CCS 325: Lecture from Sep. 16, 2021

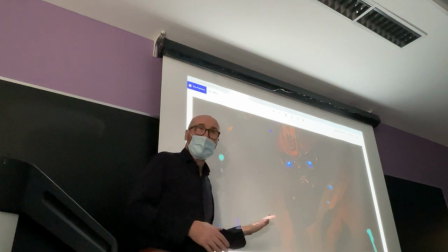And even though Spielberg was not the director of this movie, he was the executive producer,
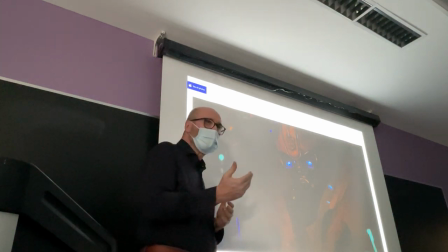so he may have given a hint to the kind of style of visual style
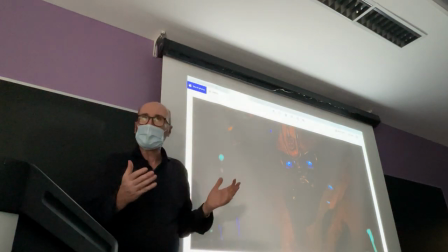and representation of emotion that he wanted for this
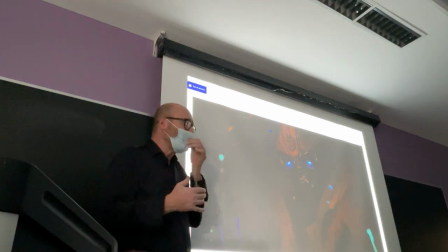kind of movie so that it could be moving both for a younger audience but
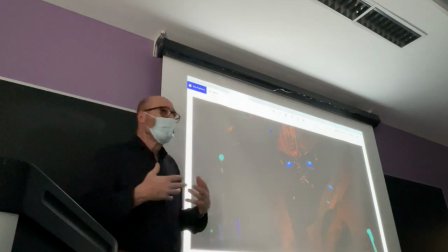also for an audience of adults who can can feel
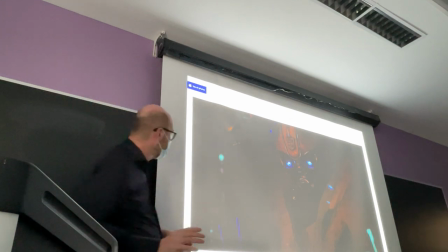these kinds of stories themselves it looks dark but it's not as dark if
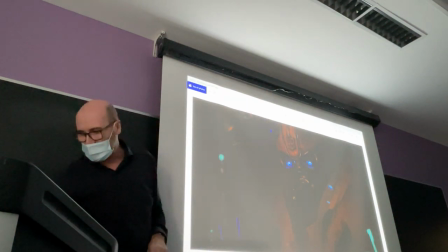you look at the images it's just a projector doesn't have enough light and in terms of loss
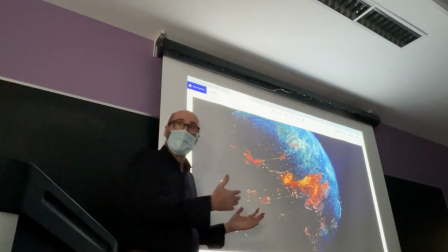right after B 127 looks down at the bottle that is still ongoing,
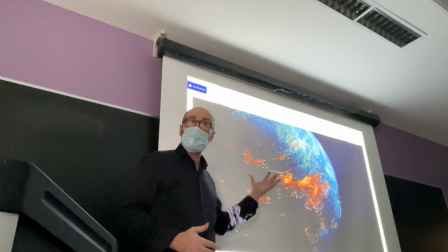the farther away he moves from the planet, the more distraction he and the audience can see.
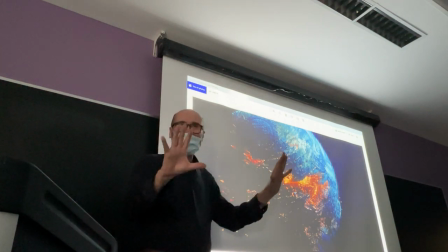So, the theme of loss is clearly set for this particular character.
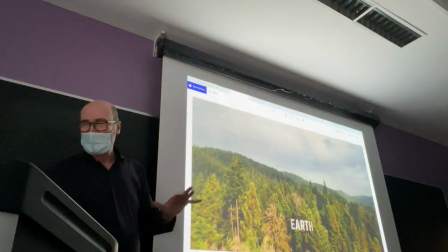And we have the title, and the movie can proceed with Earth.
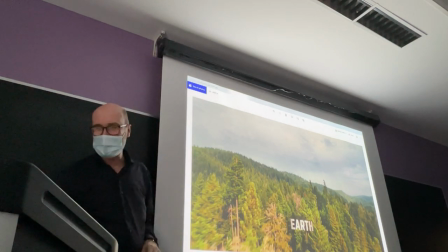The next frame will tell you that it's 1927, but we'll skip that,
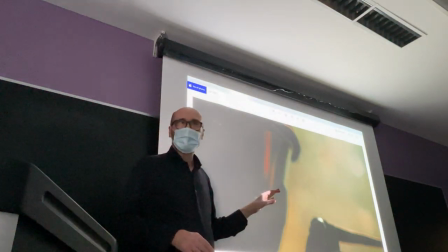and we find other fighters without eyes because the when
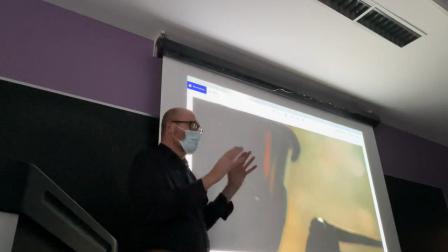you don't see the eye then you have this ambivalent feeling of
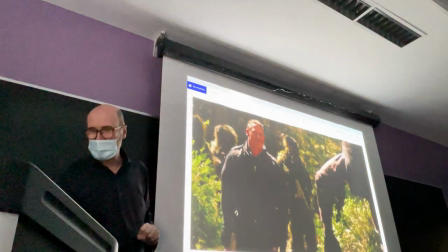possible threat these are soldiers who are training and
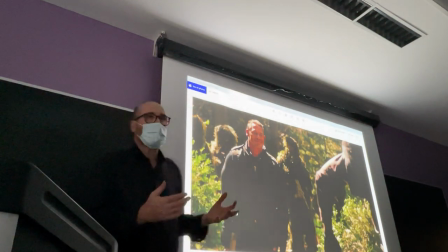their officer John Cena is introduced but it's introduced in a very joe joe keen cordial
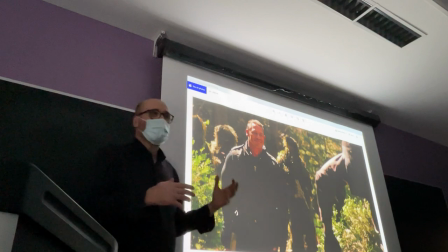way tough guy can be aggressive can be violent but clearly is
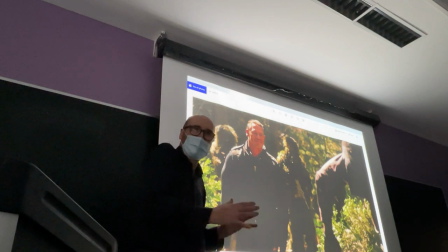not completely bad right and so this sets the pace for
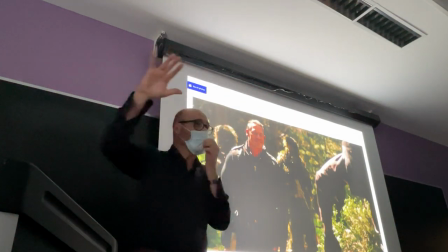the development of the character who by the end will jump sides will move from the
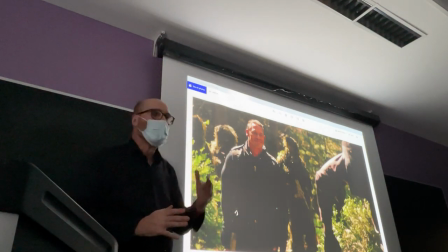side of the evil military infrastructure to the side of the good guys
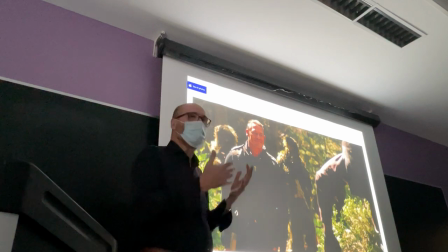because he will recognize and acknowledge the heroism of both Charlie and Bumblebee.
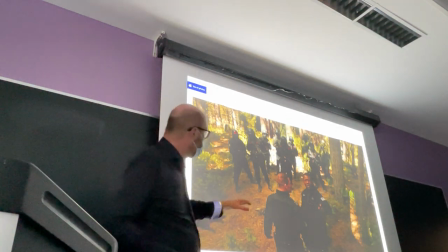The soldiers have time,
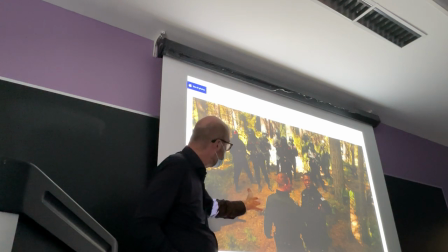barely time, to regroup from the exercise that one of them notices something in the sky,
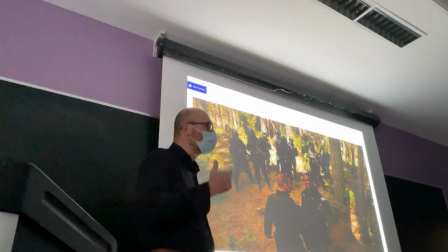and this sets the style for one of the favorite movements of the camera.
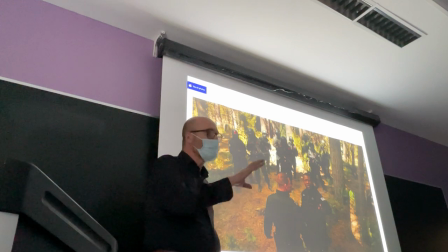There are two kinds of movements of uses of camera angles
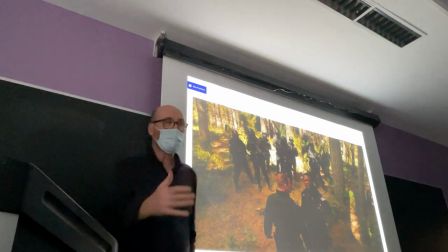and editing that you find repeated time and time again in this movie.
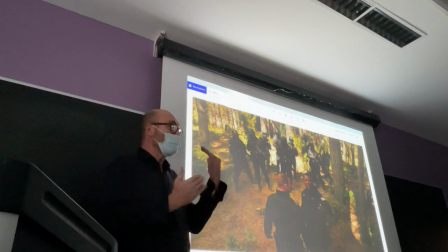One is up and down, because of course it's a relationship between the Earth and the stars, the Earth and the planets, from which these alien beings are coming.
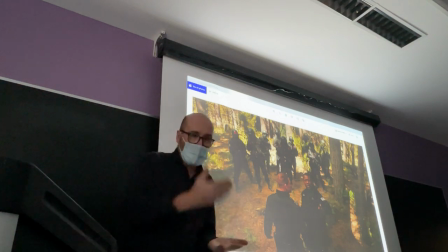So a lot of movements that go from down, up, up, down.
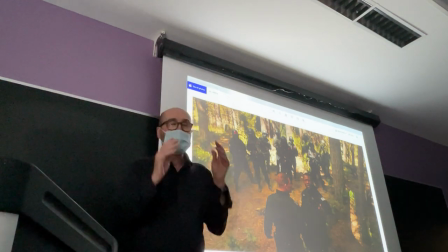The other, done mostly with editing, is two characters,
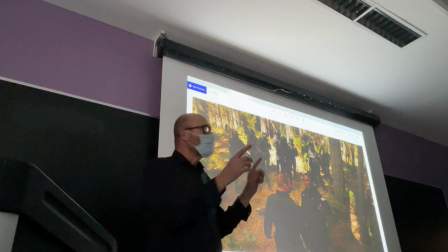more often, less often, three or more, but usually two characters looking at each other.
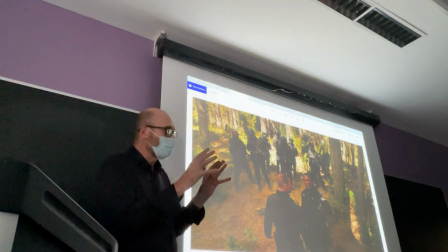And this time, when they look at each other, the way the camera and the editing work is that you see clearly
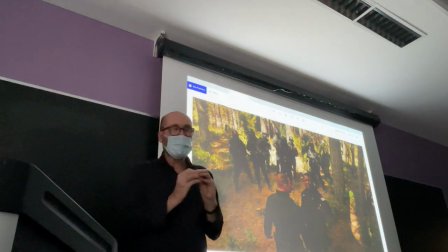whether they look at each other with appreciation, consideration,
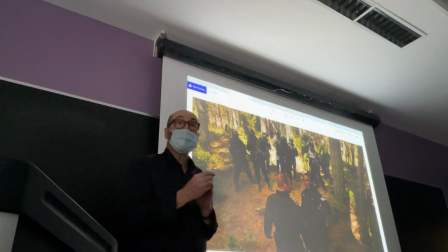affection, or contempt, or
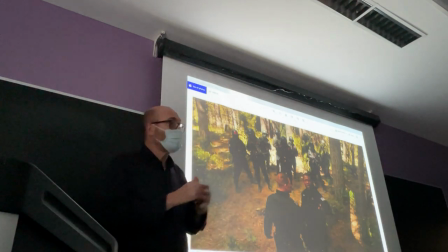a sense of, you don't exist for me, I see you,
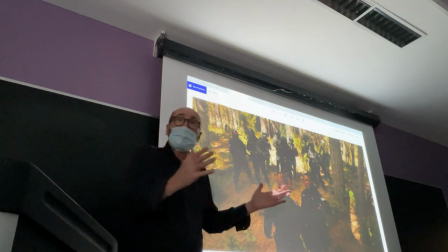but I don't recognize who you are, You are nothing to me. Your identity is not being acknowledged.